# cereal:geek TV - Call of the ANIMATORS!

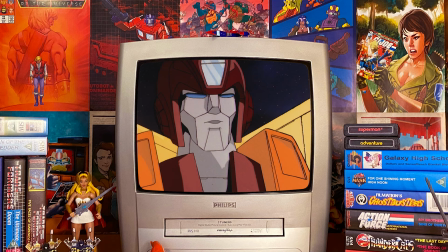Once again the angle of the sequence in which the gun is favoured is an example of just how much care was clearly put into this particular episode in each and every shot.
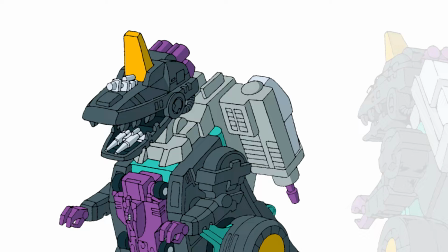One of the biggest cast members of the Transformers was Trypticon.
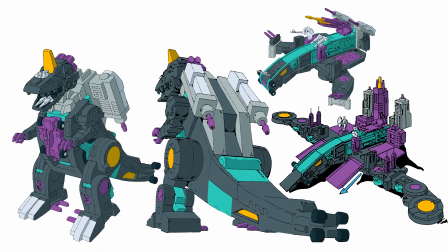He was an oversized gigantic robot that transformed from a giant base of operations for the Decepticons into a menacing dinosaur-like robot.
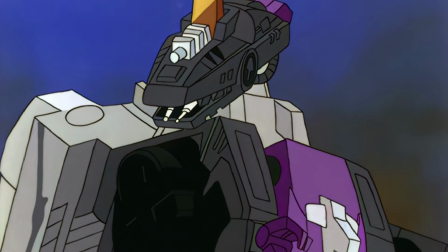His appearances in the series up until this point had been less than satisfactory and due to Acom's style of animation he was often drawn very simple,
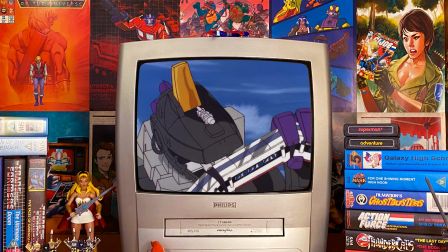with the exception of the season three episode The Ultimate Weapon, another Toei Doga animated show.
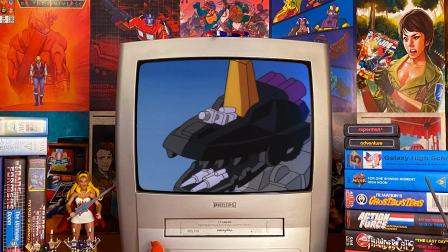The one problem Acom seemed to have with the character was that his movements often belay a robot of his massive height and weight,
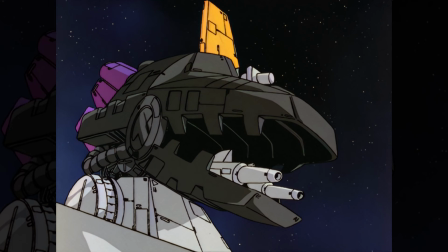at times appearing ridiculously light on his feet.
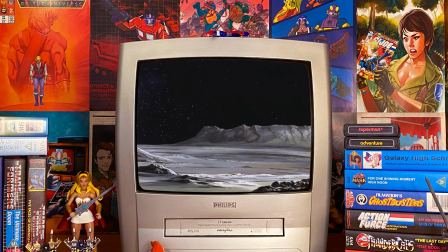Not only does Call of the Primitives give Trypticon a ridiculous amount of detail but he is also animated in a way befitting of his great height and weight.
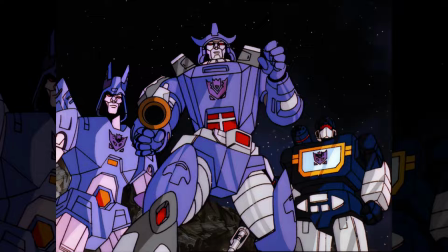In this shot in which the Decepticons depart we not only see a good use of low angle but we are also treated to some typically over the top yet beautiful Japanese animation.
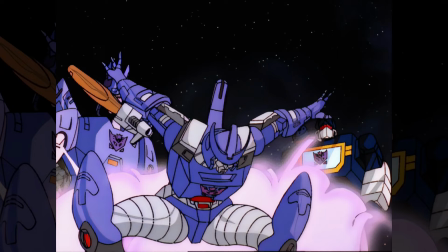In order to take to the skies most of the Transformers would simply rise into the air with little fanfare. In this sequence Galvatron crouches with his arms outstretched while smoke builds up behind him during these frames.
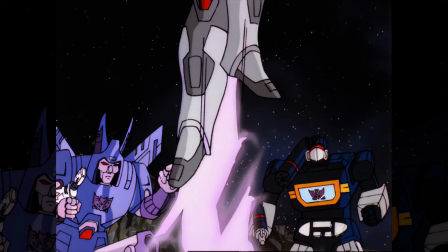He then leaps upwards which we only catch for a frame or two accompanied by speed lines, followed by wonderfully rendered cells depicting his afterburners.
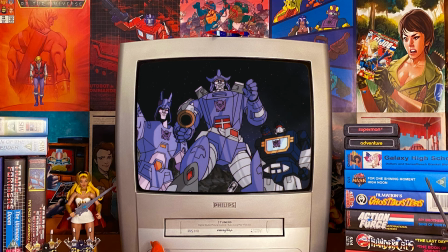Not to be outdone both Cyclonus and Soundwave are depicted with a similar departure.
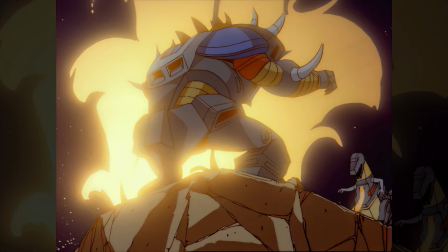One of the sequences featuring the fullest and most heavily detailed animation is this scene in which Grimlock goes after Tornadron.
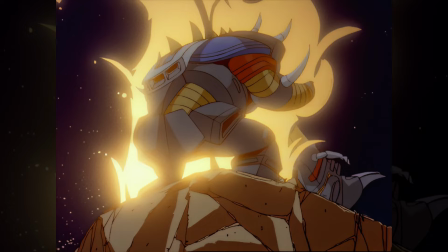With Grimlock charging in the distance, Tornadron, who is surrounded by an ever-changing and always animated energy, crouches slightly.
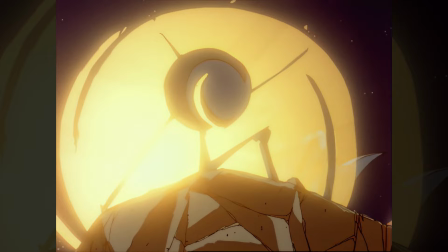Just as Grimlock bears down on him, Tornitron vanishes. His disappearance is of course accompanied by a beautifully animated light show.
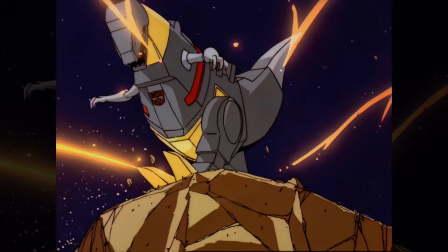The moment we see Grimlock on screen, the only remnants of Tornitron are the remaining pieces of dissipating light.
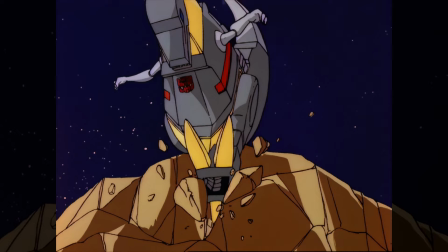Grimlock's foot strikes the edge of the cliff and the ground immediately gives way. Much like Trypticon, the artist managed to animate Grimlock with weight. In other words, when he falls, his body moves in a way that a large robotic dinosaur would.
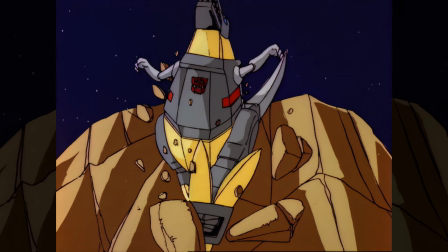We see gravity take over and pull him down as his head lashes back through the weight of the unexpected fall.
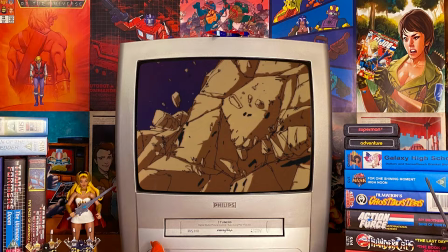It should be noted at this point that the cliff itself is cell-based and not just a painted background, so it too requires animating in every single frame.
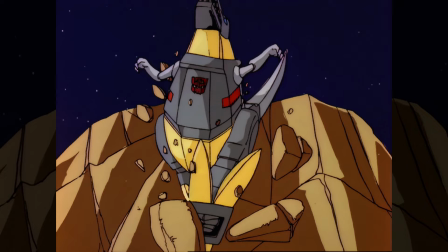In a fantastic attention to character design and something never seen on the show up until this point, we see the underside of Grimlock's foot actually depicts his fist.
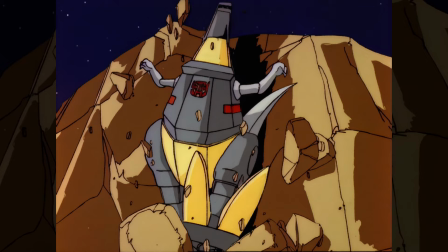For those confused, in his robot mode Grimlock's legs become his arms and his hands emerge from the bottom of them. To see that the artists have chosen to depict his fists is an incredibly nice touch.
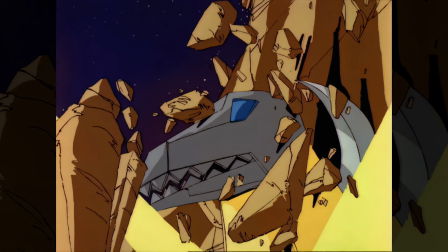The frames hold briefly on Grimlock's slide, then increase with great fluidity as he slides down the cliff accompanied by heavily rendered rocks and debris.
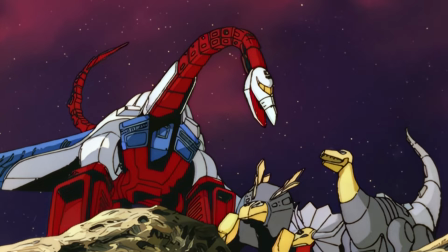One of the things Call of the Primitives includes in numerous scenes is comedy animation,
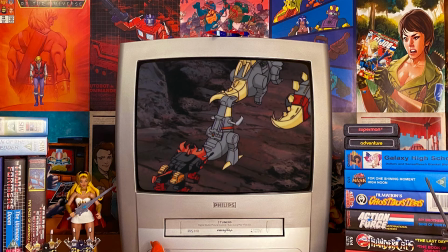which is surprising for an episode consisting of dynamic poses and striking sequences.
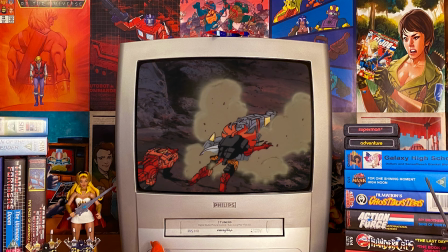Here we see a sequence in which Razorclaw accidentally walks into the back of Grimlock.
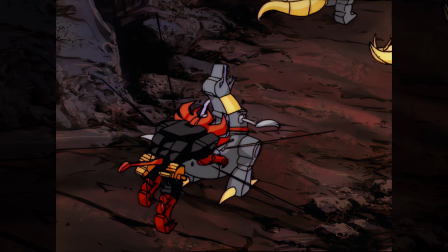Instead of the character simply colliding, the animators have one frame showing the moment of impact, accompanied by some fantastic black lines. These lines are unnecessary, but due to them only being on screen for a frame, they help add to the impact.
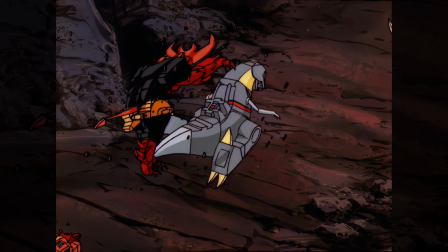Razorclaw is then animated, rising into the air for a few frames as Grimlock topples forward. these frames are animated in such a way that it almost feels like a moment held in time.
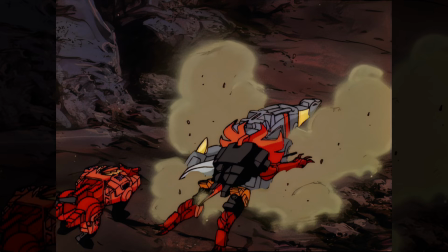Suddenly the next frame shows Razorclaw landing on Grimlock's back creating a large plume of dust.
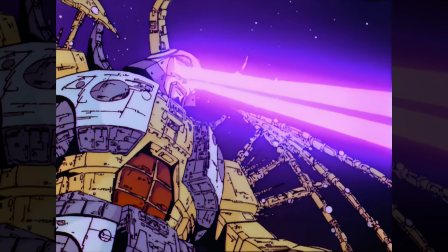The appearance of Unicron in this episode is a surprising one. Although a static shot the laser beams are beautifully animated bursting forth from his eyes. It has to be said that the detail in which Unicron is rendered,
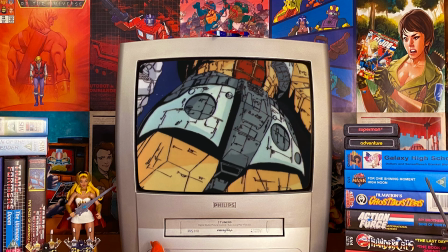featuring a plethora of lines to indicate all the panels that comprise his outer shell, as well as the imposing style in which he is depicted,
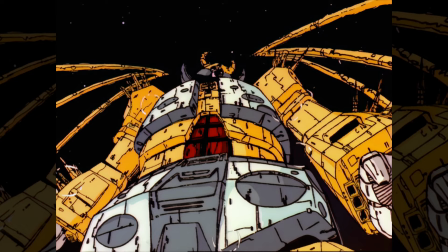is actually on par with what we see in Transformers the movie.
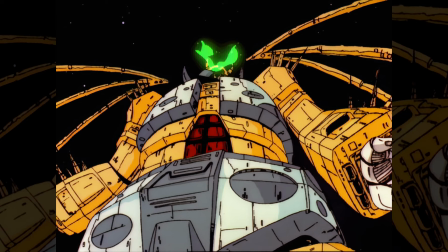Once more showcasing the beauty of using a lower angle to dramatic effect, we see the last moments of Unicron.
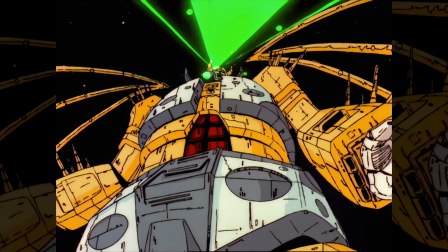The level of detail is phenomenal and in this particular shot Unicron is actually animated.
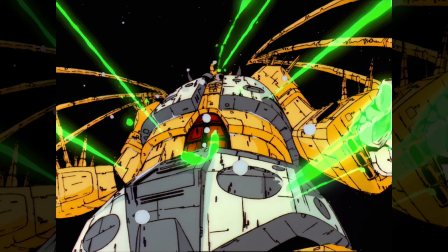His body, clearly wracked with pain, forces him to turn to one side before holding the pose.
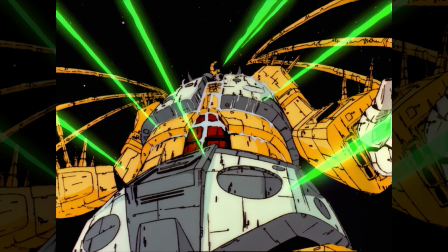We then see green rays of light emerge from his body as the Matrix begins to destroy him from within.
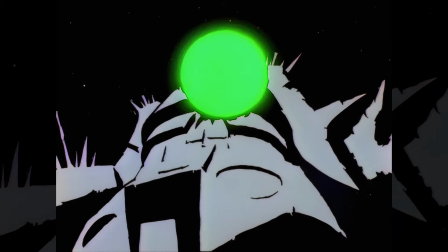One frame prior to the explosion shows Unicron illuminated white against black, with the initial green light of the explosion occurring. The next sequence of frames are so wonderfully executed as we see Unicron explode.
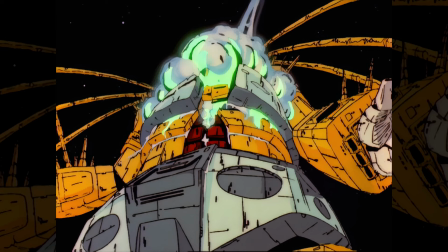However, unlike the movie, this explosion is more dynamic. We firstly see the upper portions of his chest being pushed outwards by the force of the explosion.
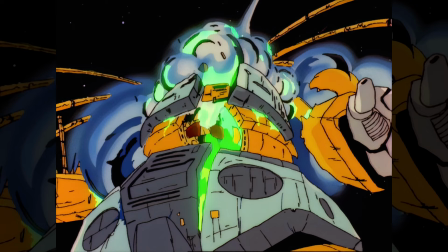Sensibly, these frames are animated in such a way that we can see the explosion is almost struggling to push itself outwards, again giving weight and believability to the robot that is the size of a planet.
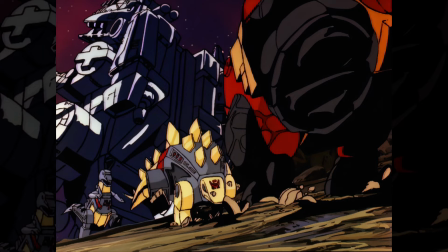As his upper chest cavity explodes we see other sections begin to push forth, culminating in an amazing sequence. Another piece of comedy animation seen in this episode once again features Grimlock. As a lifeless Tripticon begins to topple over, the Transformers all flee for their lives.
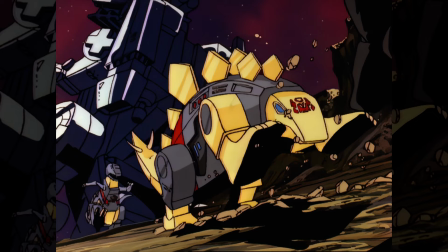In a beautifully illustrated sequence, we see Snarl in the foreground race past the camera as Grimlock runs behind him, with Trypticon continuing to topple in the background. The use of blacks in this shot, most notably on Snarl, are perfect.
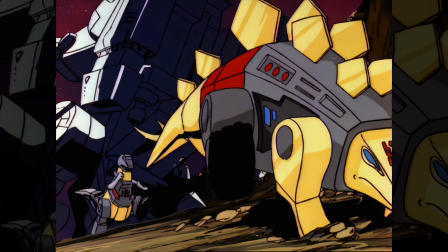The fact that the blacks are used on the underside of his body, including his feet, adds great depth to the character, and the black on his tail creates a reflective effect.
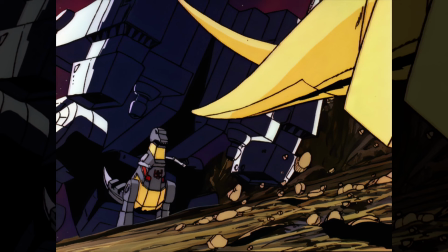Impressively, through every frame of this shot, Trypticon is animated falling closer and closer to the ground.
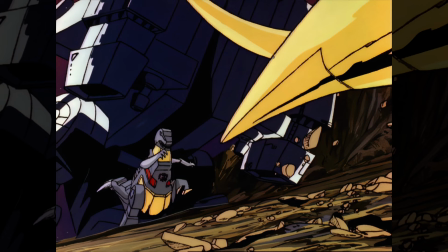The star of this shot however is Grimlock. It must be incredibly difficult to depict and animate a running dinosaur.
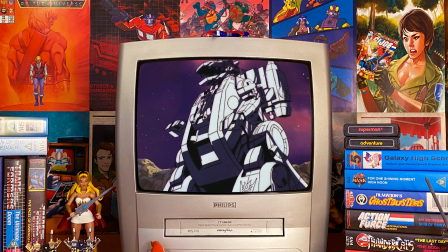Fortunately, the animators play this shot for humour and we are treated to one of the funniest sequences involving Grimlock in the entire series.
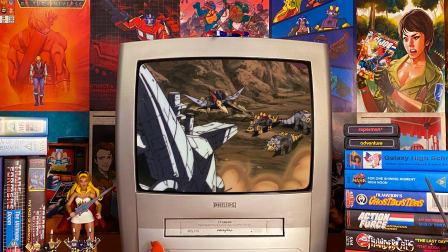Grimlock runs with all the grace of a giant robotic dinosaur, though he often seems incredibly light on his toes.
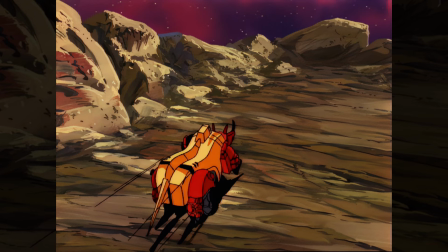A wonderfully animated shot shows Headstrong turn to face his opponent. We see the character run into shot accompanied by some fantastically rendered speed lines.
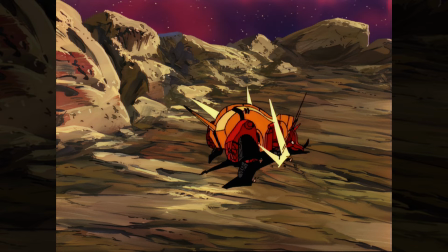Instead of just having the character stop and turn, we see a striking flash indicating his dramatic stop. Headstrong then slides for a few frames creating a plume of dust before quickly asserting a new pose.
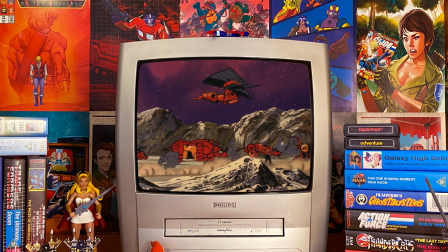The timing of animation used in this shot is breathtaking and helps to show the character's determination, which matches his aggressive dialogue.
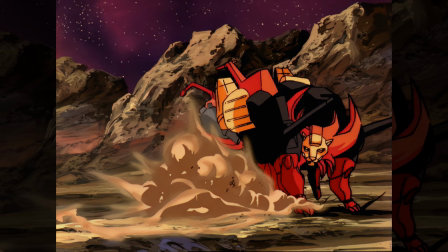Much like Headstrong, Razorclaw is animated in a similar fashion. He leaps into shot accompanied by speed lines.
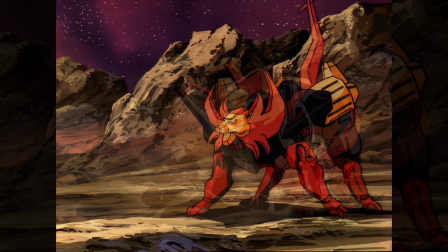He then grinds to a halt accompanied by both a striking flash and large plumes of dust as he skids for a few frames.
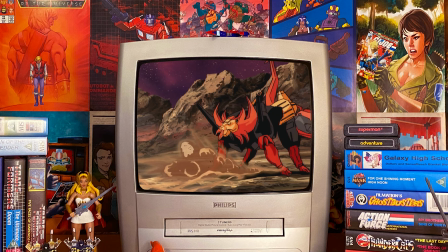He then animates into a striking dramatic pose as he commands his fellow Predacons into action.
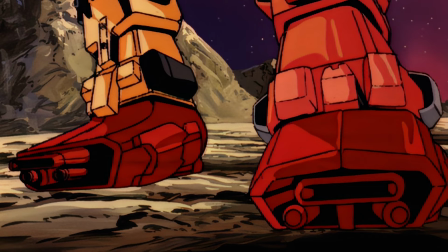One of the few character panning shots in this episode has to be seen to be believed.
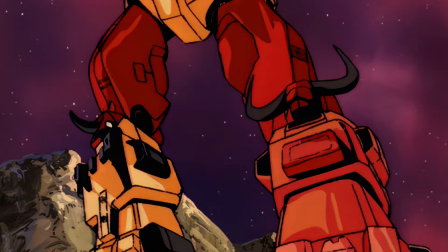The Predacons merge to form Predaking and we see the oversized gigantic
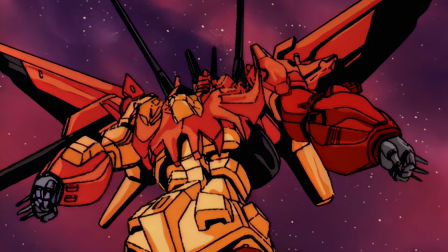Transformer illustrated in a wonderfully dramatic pose from a low angle. As with numerous other character designs in this episode,
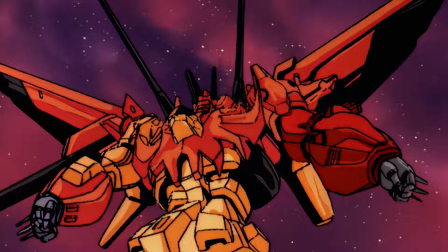Predaking thankfully does not adhere to his character model and numerous features are exaggerated, creating a dynamic looking robot.
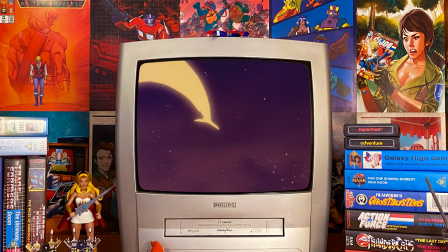This sequence is regarded by many as the money shot in the episode and was animated by Shin Matsuo.
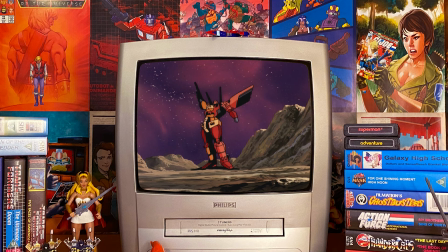Instead of simply standing there and firing his weaponry, in true Japanese anime robot tradition,
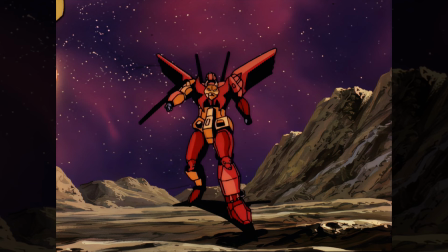Predaking Strike's poses that are utterly unnecessary but that help convey a sense of expression and action through a few simple frames.
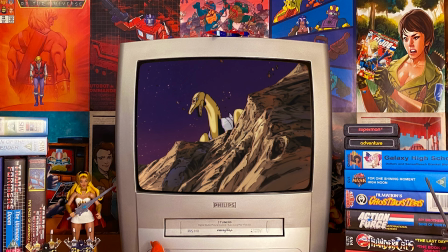When the Dinobots vow to avenge Grimlock they each leap out to attack Tornadron.
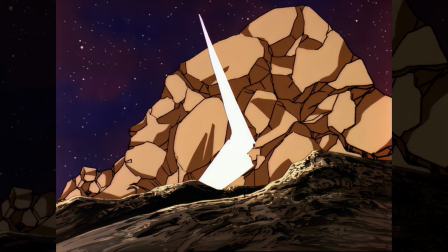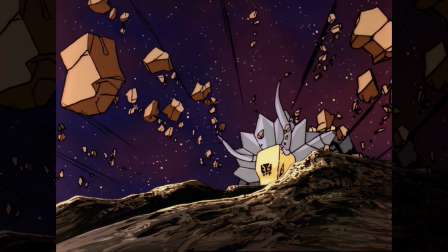Slagg's attack is striking in that the large rock pile he stands behind explodes with great fury and in great detail too.
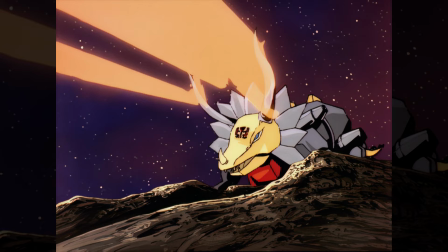We then see him fire bolt after bolt of laser fire from his horns. The way in which the bolts are animated is a visual treat utilizing every anime technique to convey laser fire.